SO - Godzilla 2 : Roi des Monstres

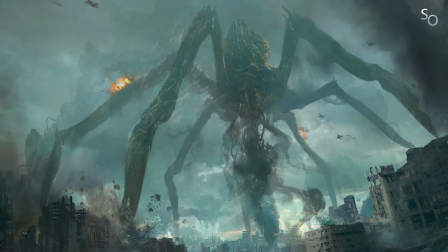Parmi eux, un gigantesque mammouth, une araignée géante et aquatique, et un kaiju à mi-chemin entre la roche, le végétal et l'animal.
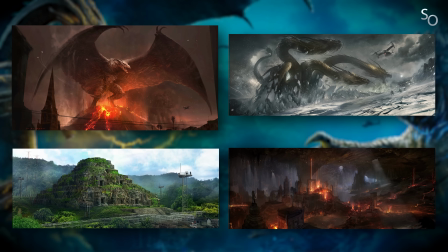Tu parles d'un trouble de l'identité. Autre point capital pour Dougherty, faire en sorte que l'environnement dans lequel les titans feront leur première apparition reflète leur histoire.
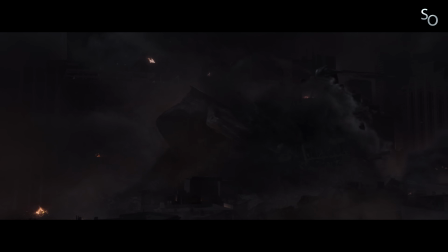Ainsi, plutôt que de simplement refaire encore et encore les mêmes scènes de destruction urbaine, ils privilégient une approche un peu plus originale qui capture l'esprit de chacun d'entre eux.
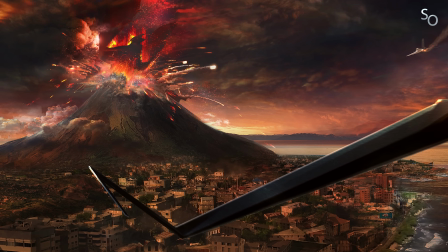Pour Rodan, ce sera donc le volcan, une référence au film original où le couple de kaiju y établissait son nid.
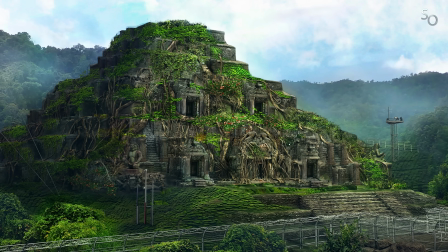Concernant Mothra, toujours présentée comme une protectrice de la nature vénérée par d'anciennes civilisations, sa première apparition aura lieu près d'un temple au sein d'une forêt tropicale.
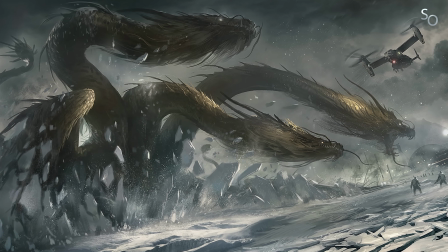Quant à King Ghidorah, le Big Bad aura droit à l'Antarctique, un environnement froid et désolé en accord avec sa dangerosité pour bien montrer que c'est pas un rigolo.
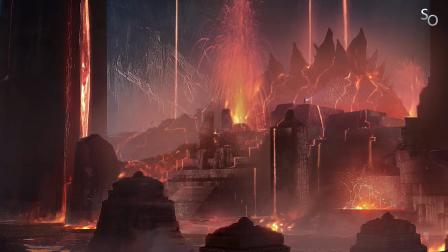Enfin, Godzilla aura également droit à son environnement à lui, car comme on a pu le voir, Dougherty a bien l'intention de nous présenter son petit trois pièces.
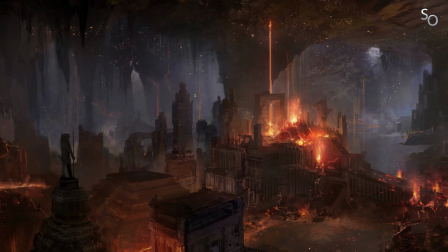Le repère du roi des monstres sera donc situé au fin fond de l'océan, dans les ruines d'une cité millénaire engloutie par les eaux telle la mythique Atlantide.
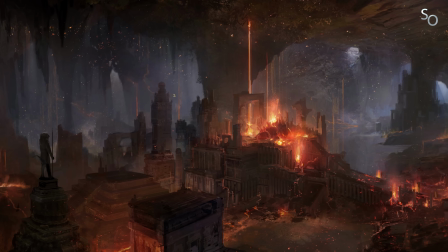Une cité au sein de laquelle les habitants vivaient en harmonie avec le titan, le considérant comme leur dieu. Mais si vous pensez que la direction artistique se limite aux monstres, eh ben vous avez tout faux. Heureusement que je suis là, hein! L'autre partie du film qui va grandement occuper les artistes, c'est Monarch,
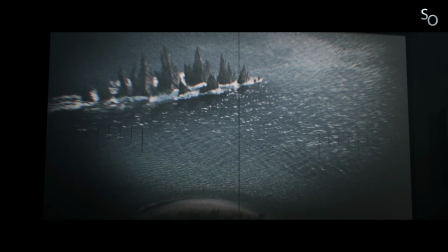l'organisation top secrète présentée dans le premier film qui traque les titans à travers le monde pour les étudier.
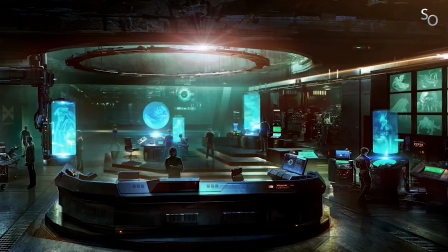Et depuis le désastre du premier film justement, Monarch a pris du galon. Elle est désormais une organisation de premier plan qui dispose d'un budget solide. Autrement dit, ils squattent plus les porte-avions de l'armée. Maintenant, ils ont leur propre matos rien qu'à eux.
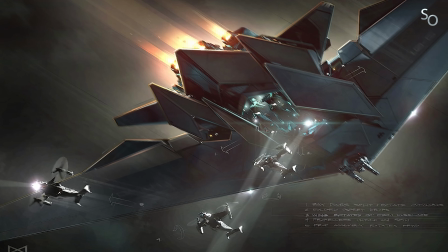Une base sous-marine, des avant-postes répartis à travers le monde, et l'Argo, un gigantesque aéronef servant de vaisseau amiral à l'organisation.
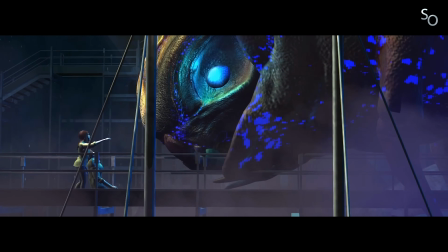De quoi permettre à l'équipe artistique de se faire plaisir. Autre étape cruciale de la préparation, les fameuses prévisualisations 3D, à nouveau confiées au bon soin de la société de Third Floor. Le procédé rappellera de bons souvenirs à Dougherty, qui avait démarré sa carrière dans l'animation. Et le réalisateur ayant à cœur de planifier son film du mieux possible, il se servira de tous les moyens à sa disposition.
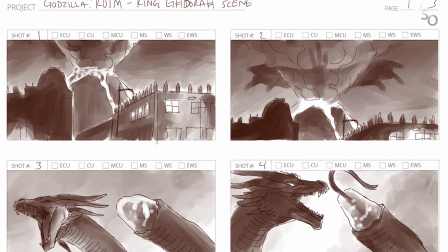À savoir non seulement les prévisualisations 3D, mais aussi les storyboards, de façon à être parfaitement prêt pour le tournage. Et le casting, au fait? Bah tu fais bien d'en parler, moi. Bah tout le plaisir est pour moi, du coup. Lors de la conception des prévisualisations 3D avec The Third Floor,
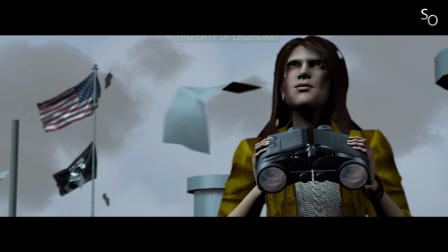Dougherty demanda aux techniciens d'utiliser Millie Bobby Brown comme référence pour le personnage de Madison, l'un des personnages centraux du film.
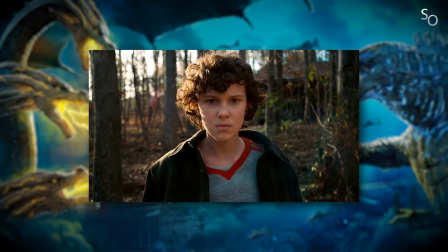Il aimait la sagesse qui émanait de l'actrice, la comparant au personnage de Newt dans Aliens. Elle semblait donc parfaite pour incarner un personnage jeune qui semblait avoir beaucoup de vécu.
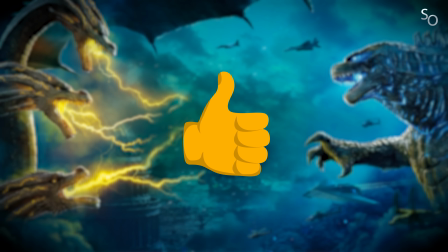Au moment de caster, il propose donc à Legendary de lui offrir le rôle, une idée qui est bien évidemment validée, l'actrice ayant le vent en poupe grâce au carton de la série Stranger Things. Il part donc à sa rencontre, lui présente le projet, et surtout, lui présente Godzilla, qu'elle ne connaît que très vaguement.
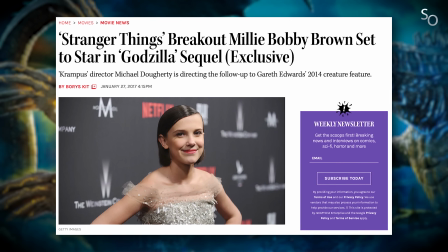Et en janvier 2017, la nouvelle est annoncée officiellement. Millie Bobby Brown fera ses premiers pas au cinéma avec Godzilla 2.
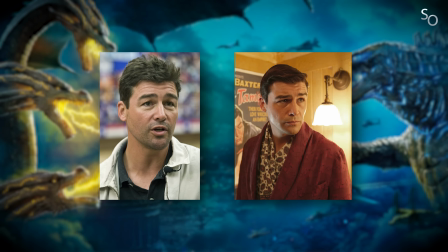Elle sera ensuite rejointe par Kyle Chandler, pas étranger des monstres géants puisque déjà à l'affiche du King Kong de Peter Jackson en 2005, ainsi que par Vera Farmiga.
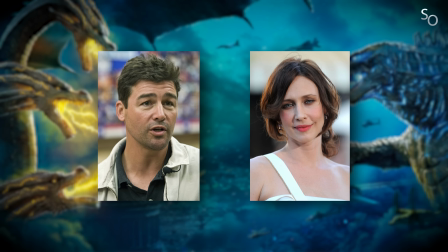Les deux acteurs incarneront ses parents, Mark et Emma.
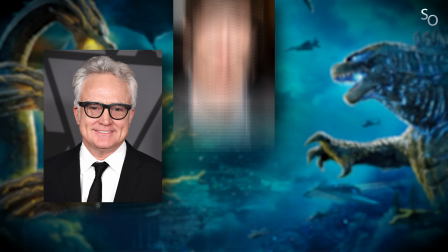Autour d'eux, Charles Dance dans le rôle d'un éco-terroriste, Bradley Whitford, Thomas Middleditch et Zhang Ziyi qui constitueront le noyau dur de l'équipe de Monarch,
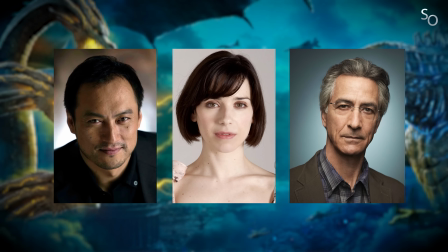sans oublier Ken Watanabe, Sally Hawkins et David Strathairn qui font leur grand retour. Enfin grand, faudra voir au cas par cas, hein.
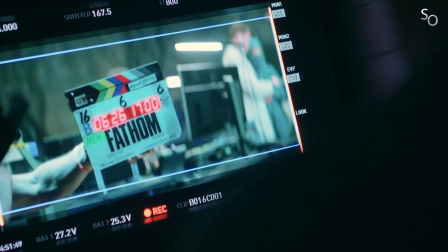Et c'est ainsi qu'après plus d'un an de préparation et d'écriture, le tournage démarre le 19 juin 2017 à Atlanta,
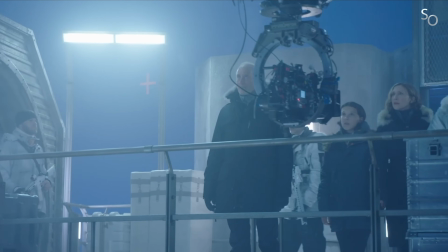avec un budget de 170 millions de dollars, supérieur au précédent Godzilla, mais inférieur à Skull Island,
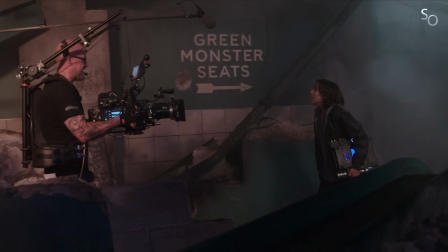qui se rapprochait des 190. Et si le film se déroule à de nombreux endroits différents tout autour du globe, en Chine, en Antarctique,
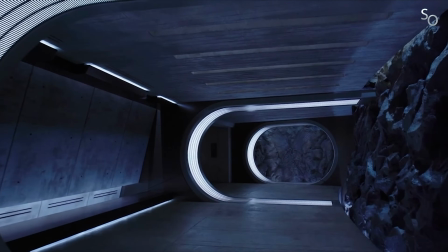au Guatemala, à Boston, le tournage aura principalement lieu en studio, où seront bâtis les décors. Une approche qui diffère déjà énormément des deux films précédents, qui avaient privilégié des tournages en décors naturels.
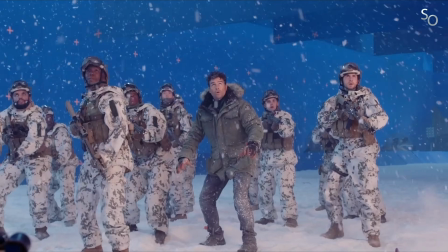Par conséquent, énormément de scènes seront tournées sur fond bleu, mais l'équipe des effets spéciaux fera cependant le maximum pour offrir de nombreux effets sur le plateau, et immerger au mieux les acteurs.
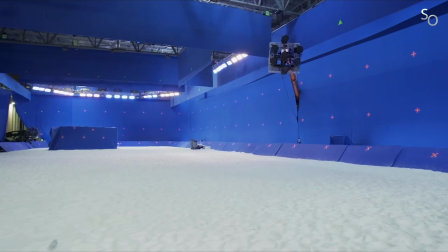Pour la séquence en Antarctique par exemple, une vaste étendue de neige est recréée sur un gigantesque plateau entouré de fond bleu.
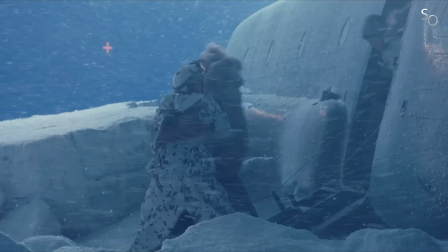Des tonnes de fausses neiges sont utilisées, et trois énormes ventilateurs sont lancés à pleine puissance pour simuler la tempête et envoyer de la fausse neige en plein visage des acteurs.
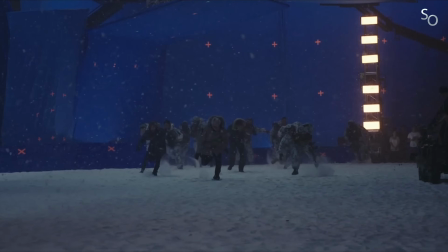Le kiff. Et comme ces scènes sont censées se dérouler dans un froid polaire mais qu'en fait, bah, on est en plein milieu de l'été,
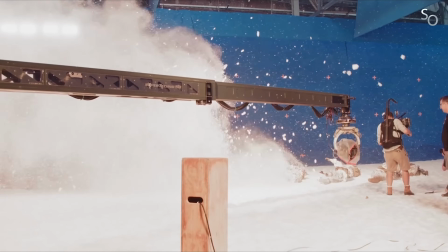ce sera pas forcément l'expérience la plus agréable pour le casting, en mitouflé dans d'épais vêtements supposés les protéger du froid.
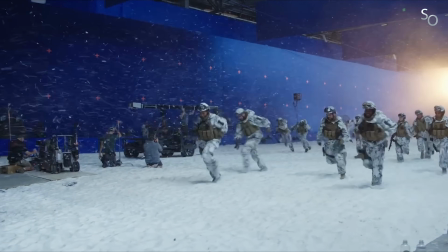Des systèmes de refroidissement seront donc intégrés à leurs costumes, histoire de rendre l'expérience un poil plus supportable.
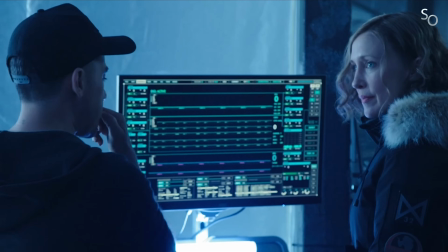Pour ce qui est des scènes où le casting doit faire face aux titans, Dougherty s'arrange avec l'équipe du son pour diffuser les hurlements des monstres sur des haut-parleurs extrêmement puissants, permettant aux acteurs d'avoir des réactions authentiques.
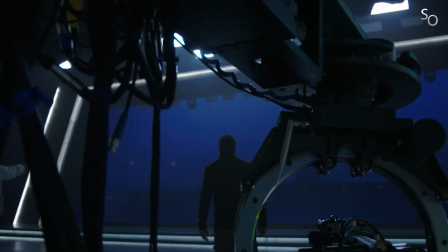L'équipe des effets spéciaux met également en place de grands écrans LED pour diffuser des couleurs correspondant à la bioluminescence émanant des titans.